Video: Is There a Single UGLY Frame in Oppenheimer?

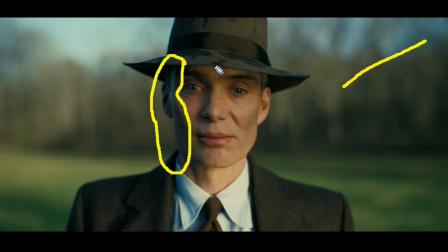It's actually pretty blue, and I'm kind of wondering if they used a blue colored LED light coming from this direction to kind of give him a bit of an edge light, which is very interesting because that's not really a natural feeling light, but I think it works. It looks really good because it has color harmony with the blue sky.
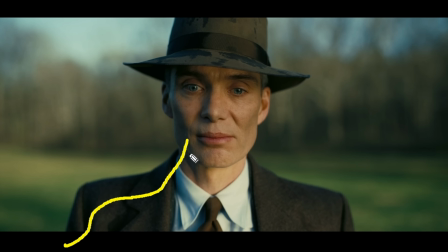I kind of like this, and I'm kind of gonna maybe steal that for my next shoot because that's just pretty cool.
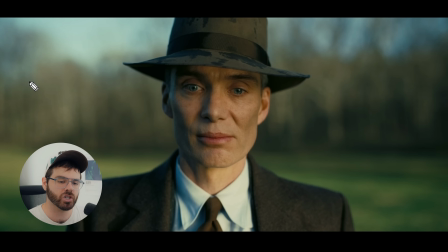But the main thing my eye is drawn to about this shot in particular is that I know I've seen this shot before,
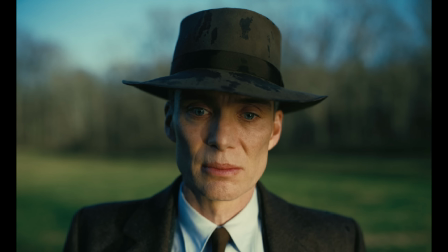and it looks a little bit different when you see it online. Here's an image that I found online of this shot, and here is the one that I'm looking at currently.
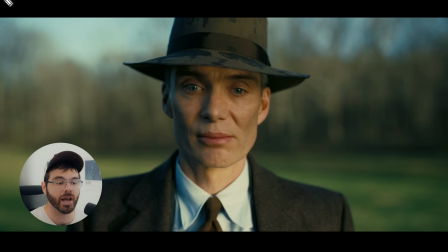And as you can tell, the aspect ratio is different. In the one that I found online, you can tell that you can actually see all of this up here and all of this down here.
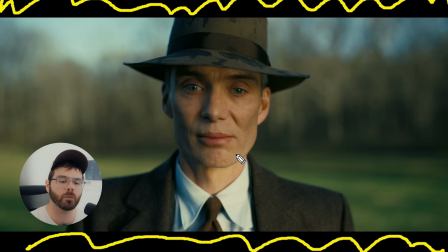And that's because this shot was filmed in IMAX. It was filmed in 65mm IMAX, and when you do that, you get a more boxy, tall aspect ratio. And as we have shown before in some of Christopher Nolan's other films, like Interstellar, Christopher Nolan likes to shoot half of his movie or a third of his movie or 2/3 of his movie in IMAX,
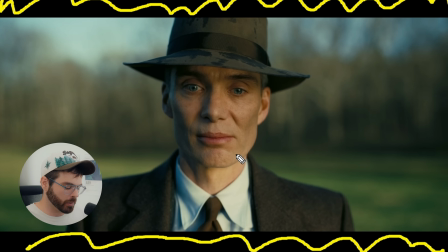but the other third of his movie he might shoot in anamorphic 35mm film, which gives you more of this widescreen aspect ratio.
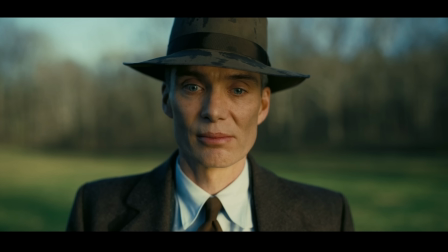And so when you're watching this in an IMAX theater, you will actually see the aspect ratio change.
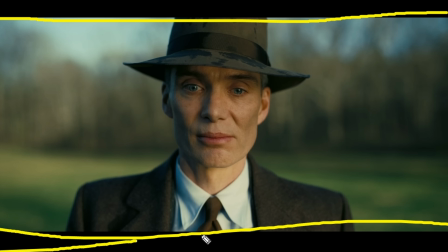You will see it change from this to this in certain scenes.
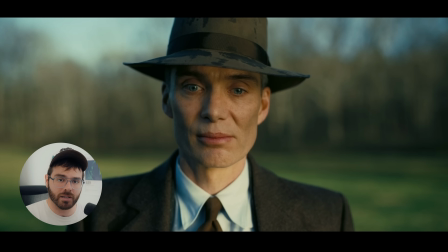Thing is though, this version of the movie that I'm watching right now is not the IMAX version, so it has a consistent aspect ratio throughout the film.
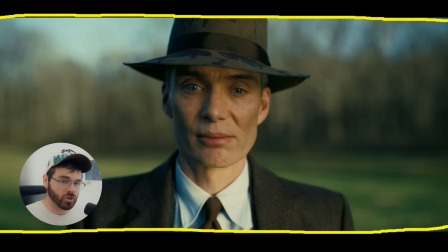It's just this aspect ratio throughout the entire film. I found this on streaming. I can't remember if it was Paramount Plus or HBO Max or something, but that's a little disappointing for me, honestly, because Christopher Nolan shot this with a different changing aspect ratio in mind, and all I get is this widescreen aspect ratio,
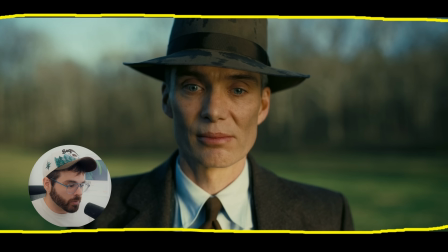and I can't find a streaming version of the IMAX one. So I don't know, I'm kind of just on a rant now, but it's just kind of frustrating to me that I can't find the IMAX ratio aspect ratio one.
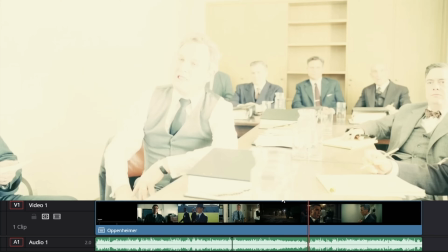But anyway, next shot. Definitely not ugly. 1, 2, 3. Okay, that's cool.
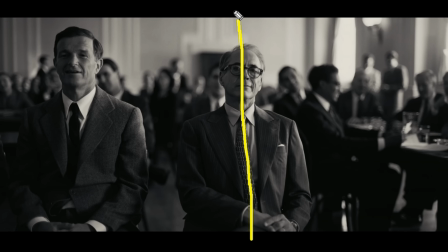Again, we are framing our focal point in the middle of the frame right here, even though he is not really, this isn't the most balanced kind of a frame I've ever seen, because you have this man on the left side,
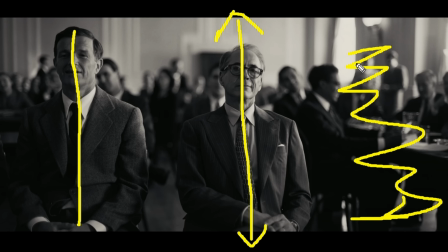and then you don't have anything over here necessarily besides these people who are out of focus.
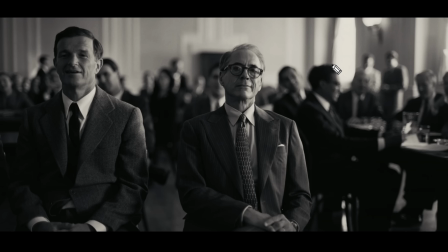So it kind of creates an unbalanced frame a little bit. But obviously the main thing that differs this shot from the ones we've seen before is the color, because this is in black and white.
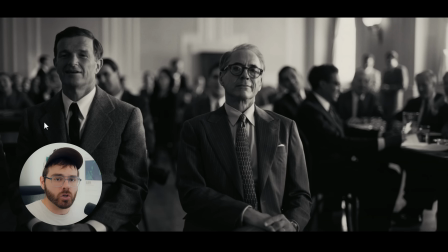In order to achieve this black and white look, they actually had to develop an entirely new film stock for the IMAX camera that was black and white, because apparently that had never been done before. And they also had to develop an entire new process for developing that film, which I found pretty interesting.
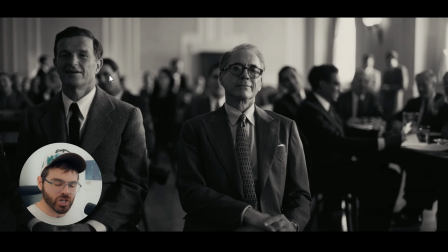But the reason they did that was just to differentiate the perspectives of the characters that we see on screen. So we see, I think his name's Strauss here. I think Robert Downey Jr.'s character is Strauss, something like that. And his scenes, the ones that come from his perspective, are in black and white,
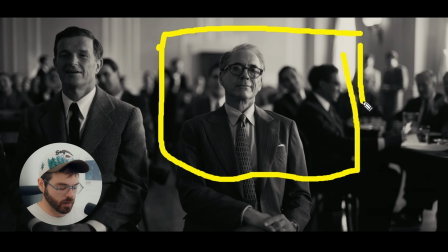while the scenes that come from Oppenheimer's perspective are in color.
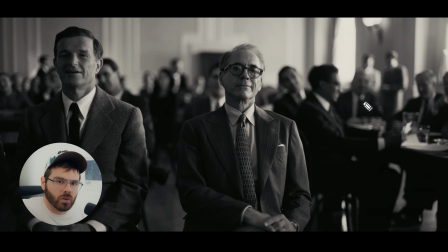I think this just helps the audience to be able to ground themselves in where they are in the story, because this story is a very weavy one. It weaves between timelines, and I think that's a little jarring for the audience, but the way they did this makes it a little bit more just not jarring.
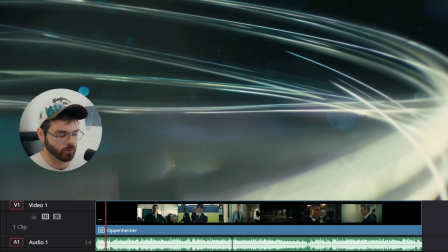Okay, not ugly. Let's go towards the beginning. 1, 2, 3. Oh, whoa, what is that?
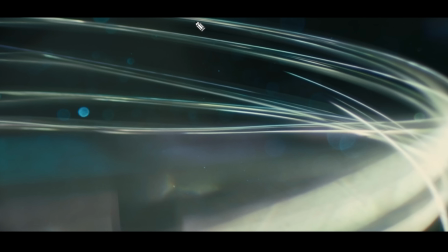Okay, so I think this is the scene where they try to give a visual representation to subatomic particles,
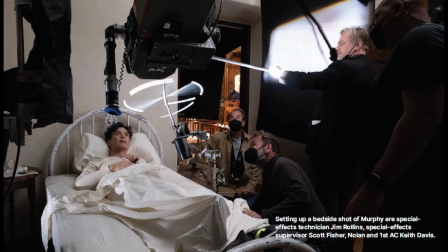and they are using some kind of a whirligig contraption that I will show you a BTS photo for this particular shot.
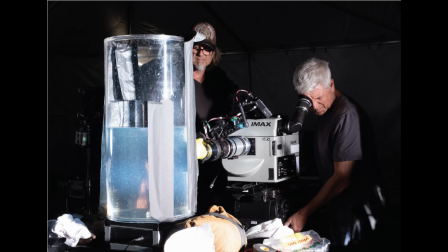And I believe they are also shooting a lot of these shots in a water tank.
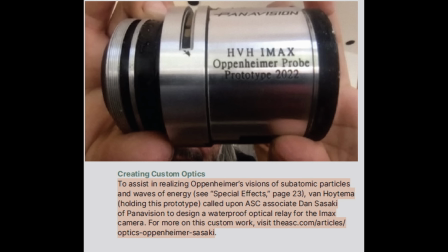And to be able to do this, they actually had Panavision create a custom waterproof probe lens for the IMAX camera.
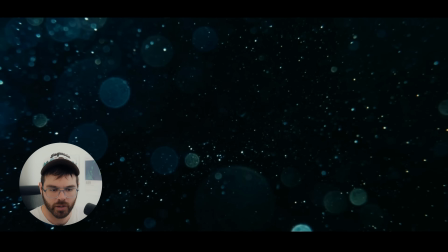See, like this stuff, this is all, I guess, floating in water right here. Yeah, all of this is floating in water.
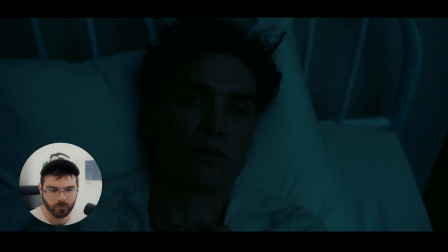It's supposed to be like subatomic particles. It's really cool. So not ugly. Here we go.
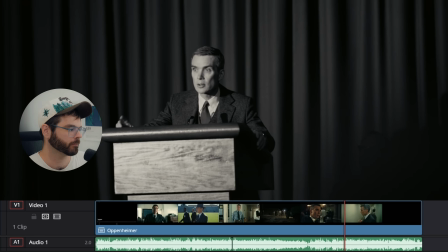1, 2, 3. That's nice. The first thing I noticed about this shot is just how harsh the lighting is.
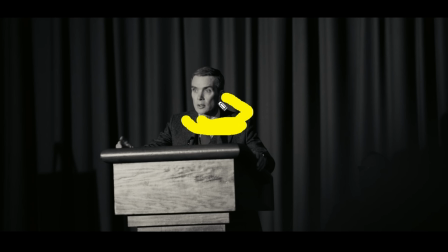You can see the shadow on his neck right here is pretty defined, and I think that just goes to show you the difference in approach to lighting the black and white portions of this film as opposed to lighting the colored portions of this film.
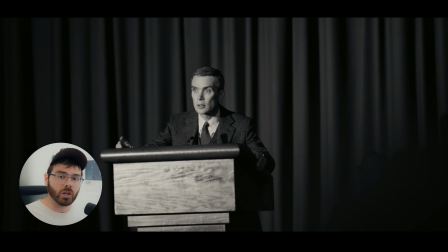Generally, when it came to shooting the colored film stock for this film, they would use large soft source lighting like airy sky panels or Asteras or ultra bounces, but when it came to the black and white portions of this film,
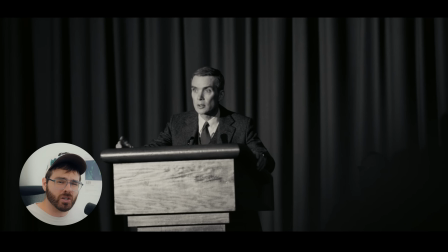they would actually use more time period appropriate lighting that serve more as a spotlight and create a harsher shadow, because that's the kind of lights they would have used in this period in time for events like this.
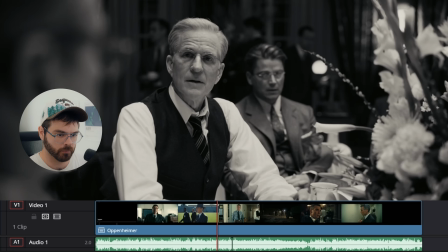So not ugly. Let's go towards the middle. 1, 2, 3. That's really nice.
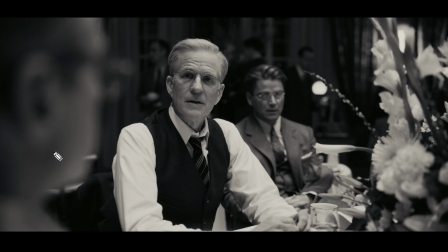If I'm not mistaken, I think I've heard the DP talk about this scene in particular and why they used certain lenses for certain shots in this scene.
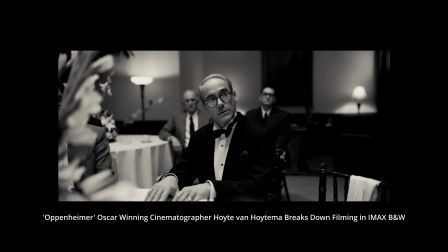And I will let the DP talk about that right now. There's some longer lenses, like for the close-ups around the table, I would say that's mostly an 80. So we're feeling a little bit more removed from it. We're feeling like we are kind of listening in on a secret meeting. We are not inside people's heads, but we are relatively close to them, but we're outside the circle, so to say. If you shoot 3 close-ups next to each other, this is kind of the dynamics you can play with.
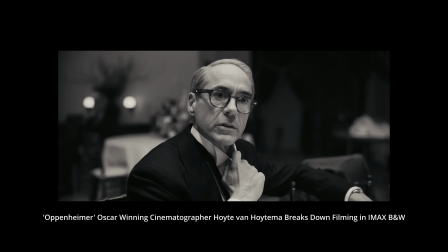We shoot 3 times the same close-up, but we shoot them in different lenses. And all these lenses, they represent sort of different feeling or different proximity of us viewers or filmmakers to our subjects.
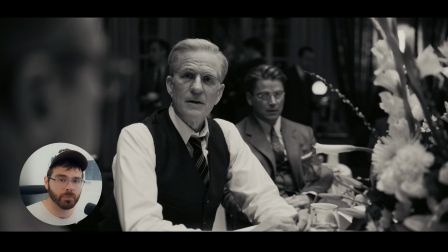I just find that very interesting to hear the thought process of a master DP on why he chooses certain lenses in certain situations, because even the difference between a 24 millimeter lens and a 50 millimeter lens or a 100 millimeter lens can have a difference in the way that the audience approaches the
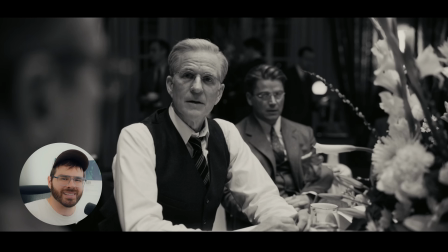scene, the way that the audience feels attached to the scene or not. And I think that's always worth keeping in mind, even if the ideas behind why to choose a certain lens are kind of subjective and metaphorical. I think it's very important for filmmakers. So Not Ugly, 1, 2, 3.
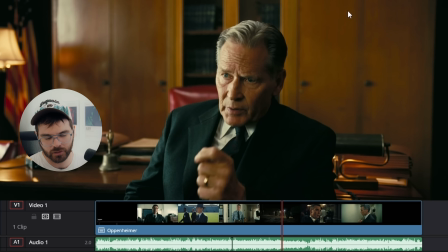Oh, that's really nice. I love the color of the cabinets back here. That's what my eyes are drawn to. And then the nice harsh light on his face, but it's not creating super harsh shadows because of the angle he's at.
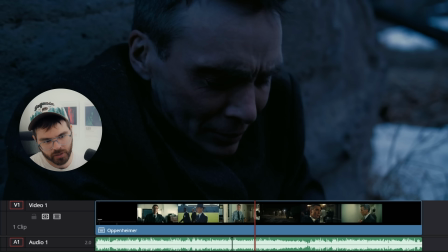Gorgeous. 1, 2, 3. Yeah, very nice. Looks like very natural lighting coming from a twilight sky.
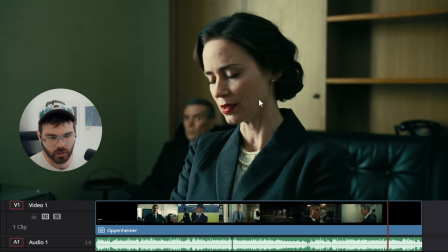Gorgeous. 1, 2, 3. Besides her facial expression, still good. The lighting here is actually a little bit harsher for the color. That might have something to do with the scene that we are in. It's a very dramatic scene, so they might have chose to use more dramatic hard lighting for that.
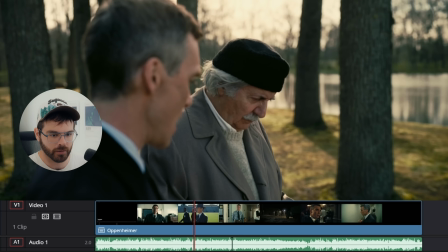Not sure, but that would make sense. 1, 2, 3. Yeah, gorgeous. Albert Einstein is looking hot as always. 1, 2, 3. Yeah, cool.
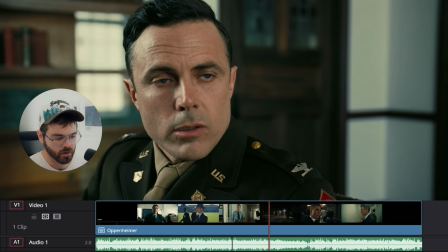Nice soft lighting. Kind of the same setup we've seen before. Shallow depth of field, all that. 1, 2, 3. Oh, back to this scene.
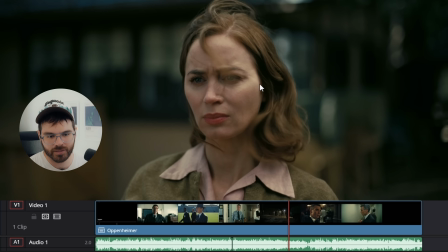It's good. 1, 2, 3. Oh, that is an absolutely gorgeous close-up. Again, we have. I'm pretty sure when you see this much, this shallow of a depth of field, I don't know if that's how you say it or not, but I think when you see, like, I don't know, there's something about this image that just screams they shot this on IMAX to me.
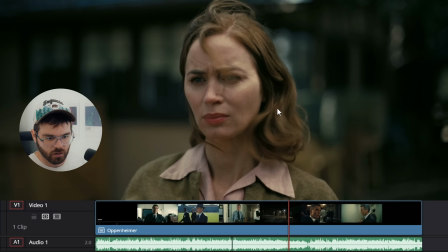I'm almost 100% confident that this was shot on IMAX because it looks so crisp but also so soft. Correct me if I'm wrong if you have the IMAX cut of this movie, but yeah, Not Ugly.
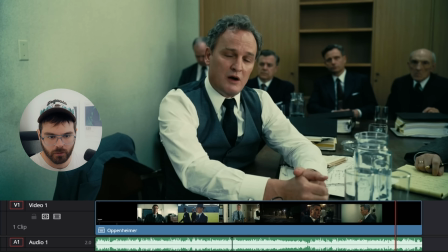1, 2, 3. Yep, that's cool. 1, 2, 3.
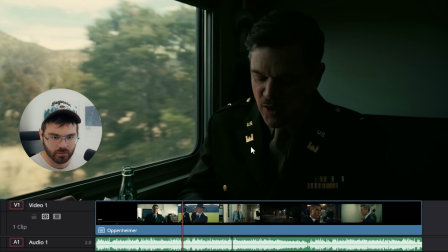Nice. 1, 2, 3. Yeah, gorgeous. 1, 2, 3. Yeah, that's cool.
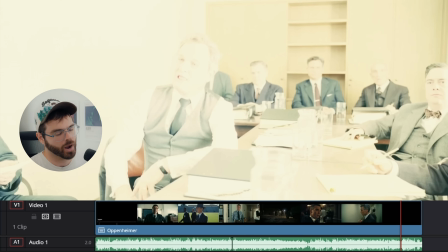1, 2, 3. Oh wow. Yep. I think we found it. Here's the context for this shot.
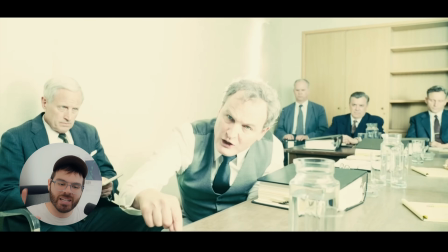As you can see, it makes sense story-wise, but as an individual frame, it's just not a very pretty frame.
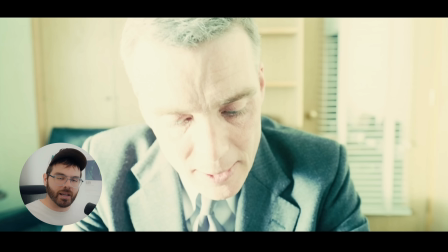But that's the point. It's not supposed to be a pretty frame. It's supposed to be very upsetting and disturbing because Oppenheimer is being very disturbed in this situation.